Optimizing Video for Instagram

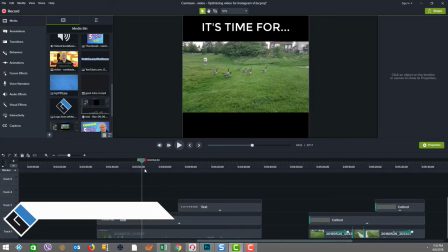[4:07]
So as you can see here, I got another widescreen sequence that as it goes,
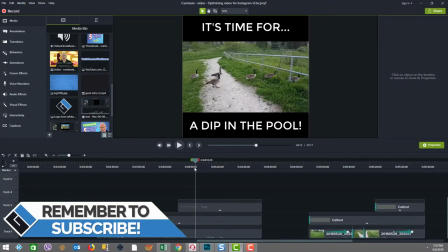[4:11]
I put some text in the top and the bottom, and I go, it's time for a dip in the pool.
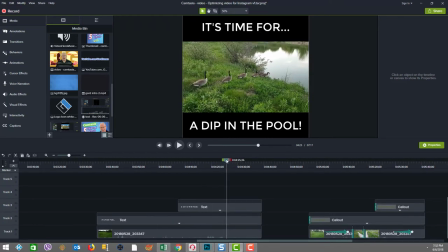[4:16]
And as you can see, they marched from the grass on the other side of the path down here and they jump into the pool. But again, this is using widescreen, and so the text helps to give you an understanding.
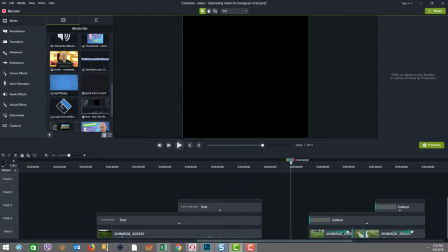[4:28]
But I took this all to another level to fulfill it and execute it under square video. And let me just show you what we did here, because you're going to see the text in here and some edits as well. So let me play.
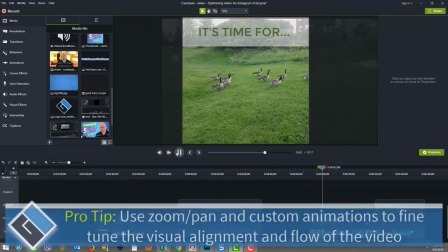[4:41]
So now you can see we're much closer in and we're starting to follow the birds as they're going along.
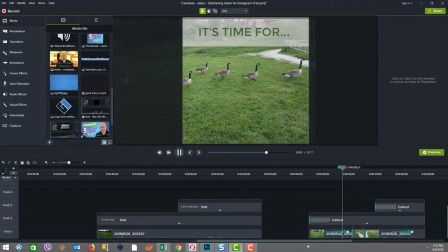[4:48]
I have a little animation here that's now following them to the path and sort of giving a little more speed to the motion.
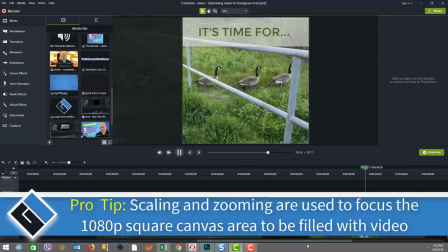[4:57]
And then they go, I cut out a piece and went under the railing, and then
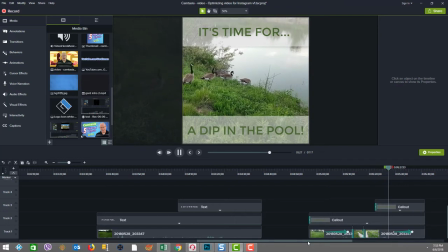[5:07]
there's the text on a white opaque background with opacity at 50%.
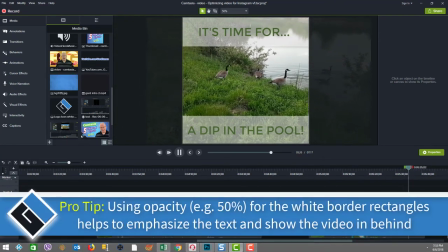[5:13]
And you can see here this last animation that I added in down here in the bottom right sort of brought the image back a little bit to the left.
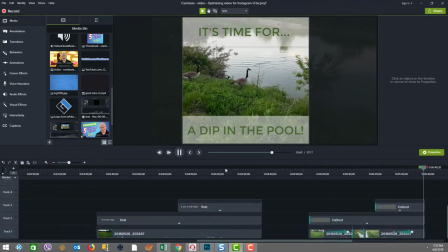[5:22]
So now let's just look at the animations to appreciate the flow.
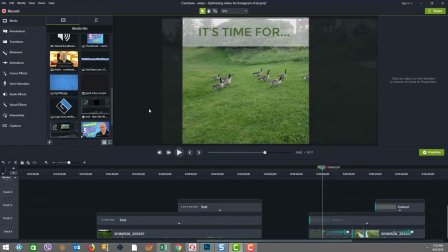[5:25]
Okay, so the first animation here, if we look, I'm going to zoom out a little.
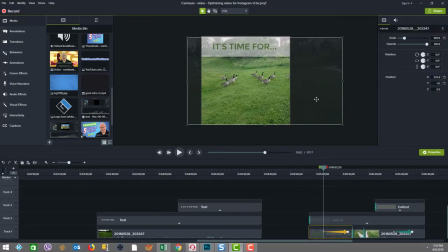[5:31]
You can see that where it starts, I have the screen full, and here's the widescreen video clip. And then as we go through, it slides from the right to the left again to help move along the flow of all the geese there in the path.
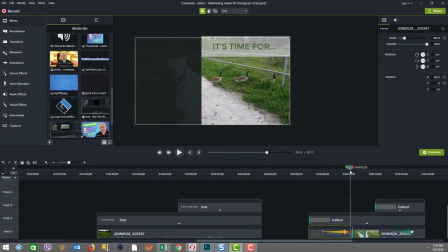[5:47]
And then I did a cut so that we jump to under the railing.
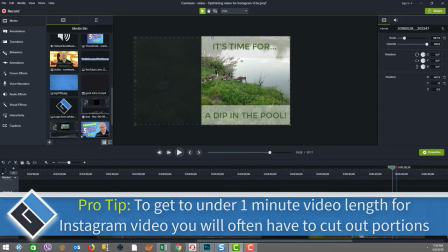[5:51]
And then in the last animation here, where it starts, you're going to see now
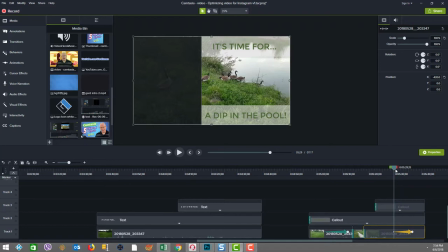[5:59]
the widescreen part of the video is all the way over onto the left-hand side. And because what I wanted to do is as the birds jumped into the water, I wanted the clip to move more to the right to show the birds that focus on the birds that were left that didn't jump into the pool yet.
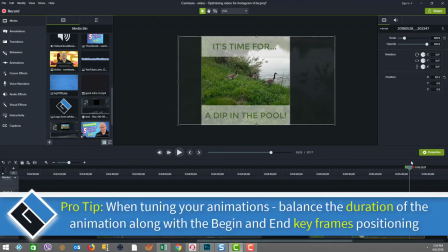[6:14]
So again, I was in full control with an intention of what I visually wanted to achieve, and I added text.
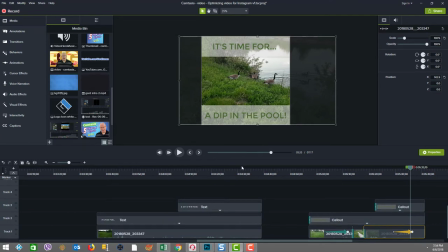[6:20]
So again, you know, there's lots you can do.
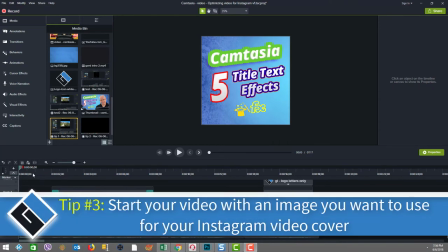[6:24]
Tip number 3 is to put in a cover image at the start of your video that's just about a second long,
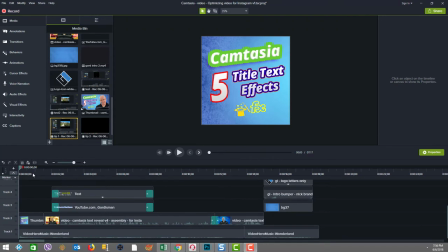[6:30]
so that when you go to upload the video into Instagram, the frames that it chooses at the beginning of your video will include a nice cover, because that's where you're selecting a cover option from.
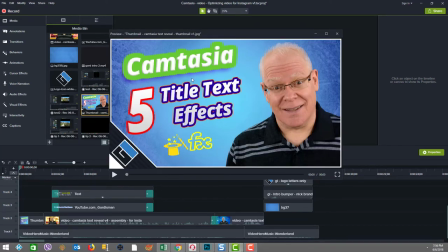[6:43]
So here's my 16:9 or widescreen thumbnail footprint that was used for my YouTube video in this instance.
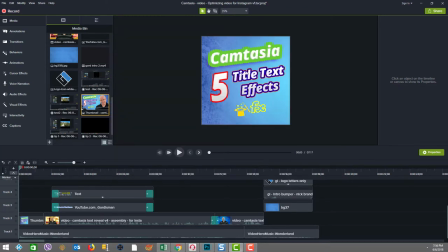[6:52]
And then I created a new image that was this thing that I brought into my Instagram promo video version that I'm doing related to the YouTube video. As you can see here, it's in here in the video, and it lasts about a second long.
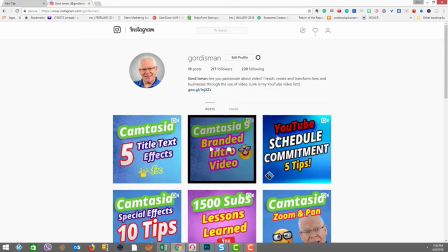[7:06]
And to see the end result, we just jump over to Instagram here, and you can see that all these covers of my YouTube promo videos all have these nice covers, and those covers were based on having that image in the first second.
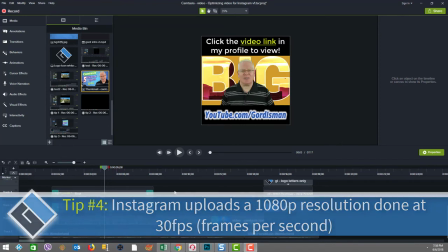[7:21]
Tip number 4 relates to the fact that you can maximum output with a 1080p resolution at 30 frames per second.
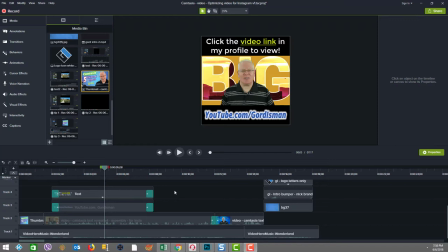[7:30]
Here in this release of Camtasia, the production is at 30 frames per second, and we've already seen that. I've mentioned that I've done in my project settings 1080p, 1080 by 1080. So this is perfect. So if you were to actually work with clips that were high, you know, bigger than 1080p, no matter what,
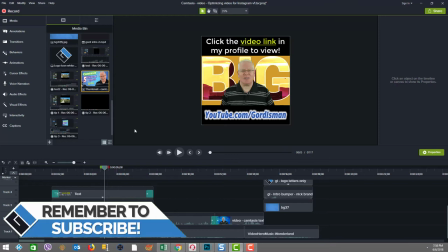[7:50]
Instagram will kind of downsize what you put in to be maximum a 1080p size.
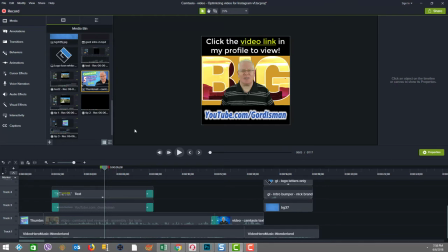[7:58]
So that's just something to be aware of in case you go to use larger resolution video clips for uploading into Instagram.
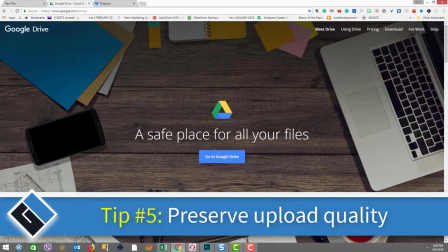[8:06]
Tip number 5, preserve upload quality.